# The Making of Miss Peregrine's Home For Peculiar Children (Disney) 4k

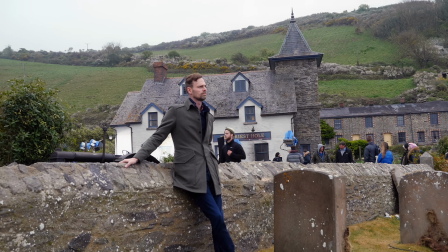265s
When I heard she was writing the adaptation, I was super excited. And then, you know, a year later, I got a script. And, you know, I saw these things that Jane had written and Tim had done and I thought, like, I wish I'd done that. I wish I'd thought of that. That's so smart. The book hadn't been out that much, so I wasn't even aware of what people liked about it.
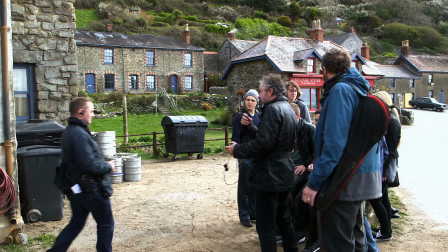284s
Usually when your book has been around, you know, you've got to have that sequence, you know, you have this or that.
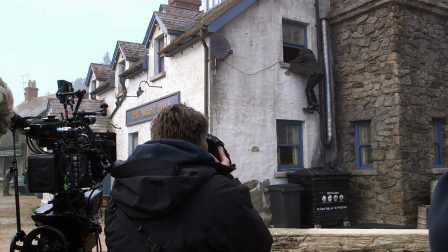289s
This didn't feel that way to me. This felt more of an emotional sort of feeling than it is, like, this and that happening.
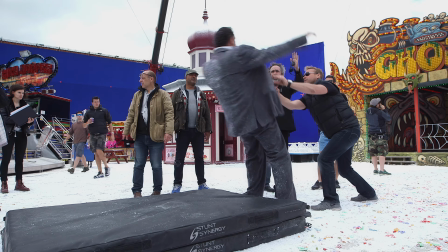296s
So we just try to be true to the spirit of it.
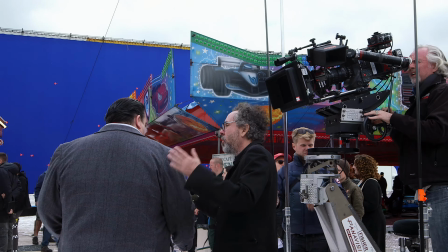298s
I think some of the challenges were actually about extending the end of the story, which is actually unusual for an adaptation. Quite often you're, you know, having to cut things out. But actually, you know, the story was so beautifully and succinctly told that it almost, it felt that it could continue.
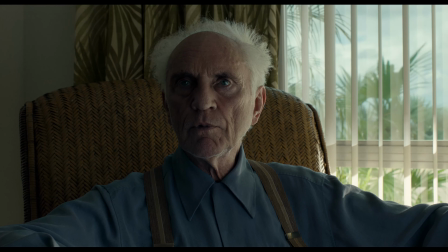317s Go to her, Jake. You have the map. You can get back to 1943.
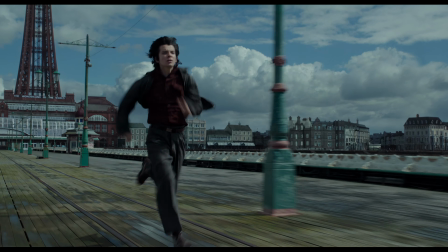325s
Honestly, I think it's more interesting than seeing page for page exactly what happens in the book. For cinematic reasons that pay off really well, their powers have been switched around and changed a little bit.
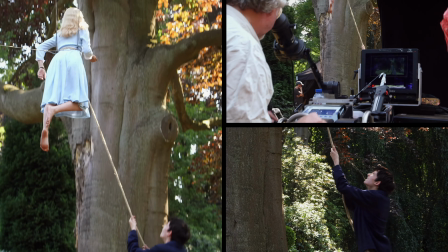336s
So now Emma, rather than summoning fire from her fingertips, controls air and is lighter than air.
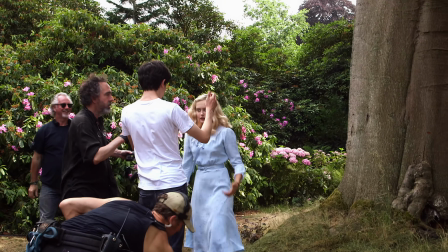342s
The changes from the book to Emma came out of conversations that Tim and I both had, and I think we both felt the same way, that it was almost the dynamic in the relationship and the fire ability just felt a little similar to maybe things that we'd seen before.
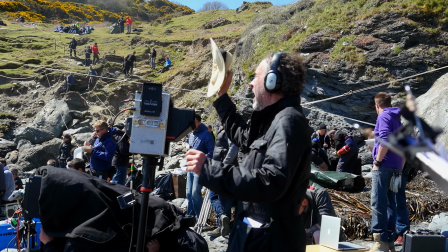357s And action!
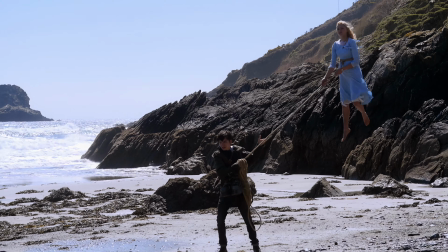360s
The floating was such a beautiful visual, that the peculiarity of being lighter than air, it felt there was so much you could do, you know, in terms of Jake's interactions with Emma and his relationship with her.
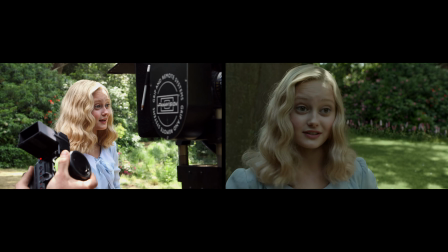376s I knew we messed that up. Abe did too, the first time.
It's a great peculiarity, but there's so much stuff you can do.
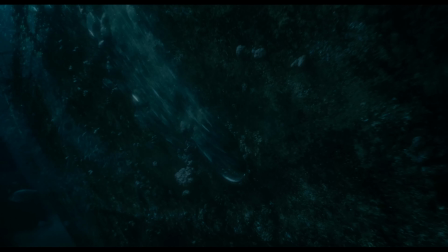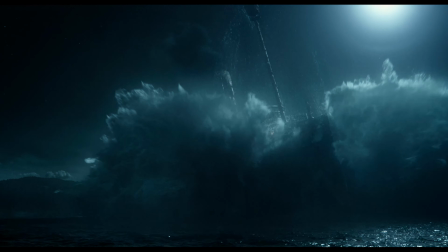392s
It allows her to raise the ship and have this amazing scene and all of this cool stuff that happens was enabled by her having that ability. Of course there's the element of fantasy that you always have in a Tim Burton film.
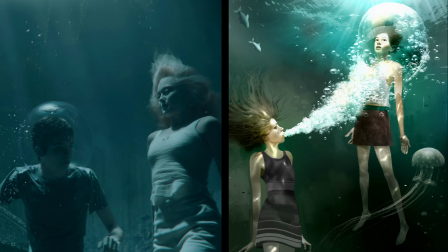406s
So that gives you license to stray away from the historical facts and the
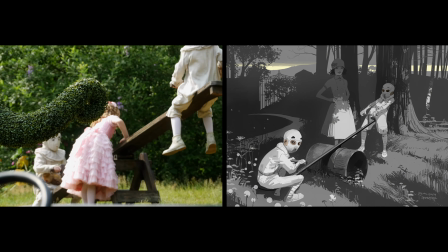412s
historical looks and be a bit more creative with the whole visual thing of the film. Tim is very much a director who will let you have your own creative input so for example if a script asks for a particular
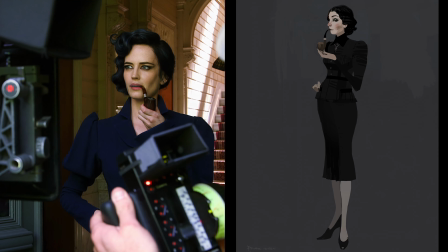427s
thing for a character I will tend to do about ten versions of
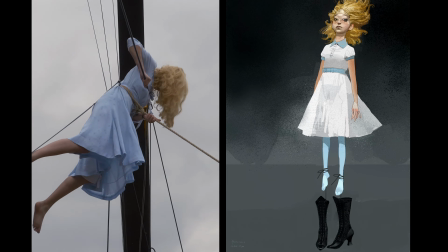432s
what I think it should be and then I will show those ideas to Tim and to Colleen costume and together we'll choose which one we think will work best.
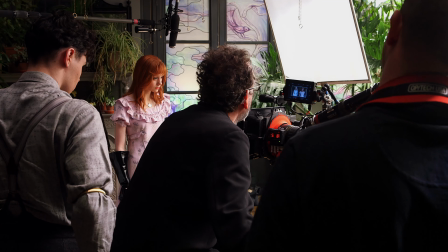443s
The process of film design and filmmaking is a collaborative process. You're creating a character to help move a story forward and so in the beginning you talk to the director about his vision
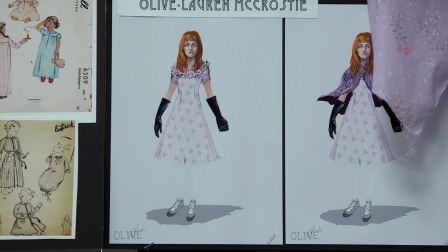455s
of of what the script is and what the character is so you kind of have a better direction of where to go with it and then I meet with the actor and talk about what how they see the character, show them my ideas and then start making from that point.
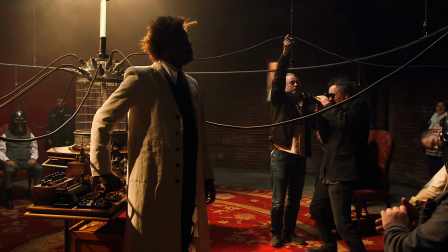469s
She shows up and her design concept is pretty much perfect, spot on.
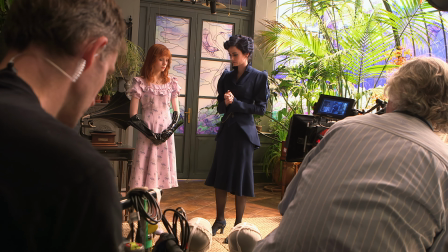477s They're monsters, Jake. They'll slaughter anything in their path.
To be in this costume, it kind of makes it easy as an actor.
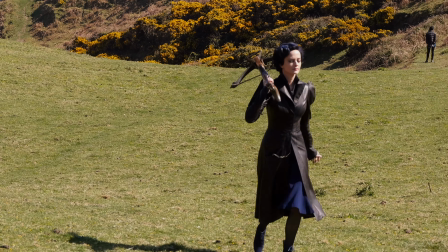486s
It helps you to get under the skin of the character. For sure, it's a collaboration.
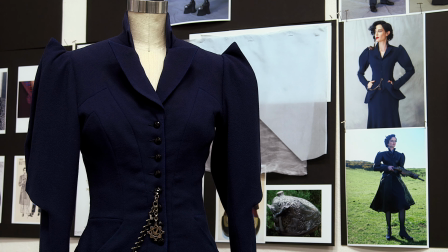491s
There's a lot of inspiration in what Colleen produces that helps me a lot. and I really value her opinion and what I do with the hair and makeup as well.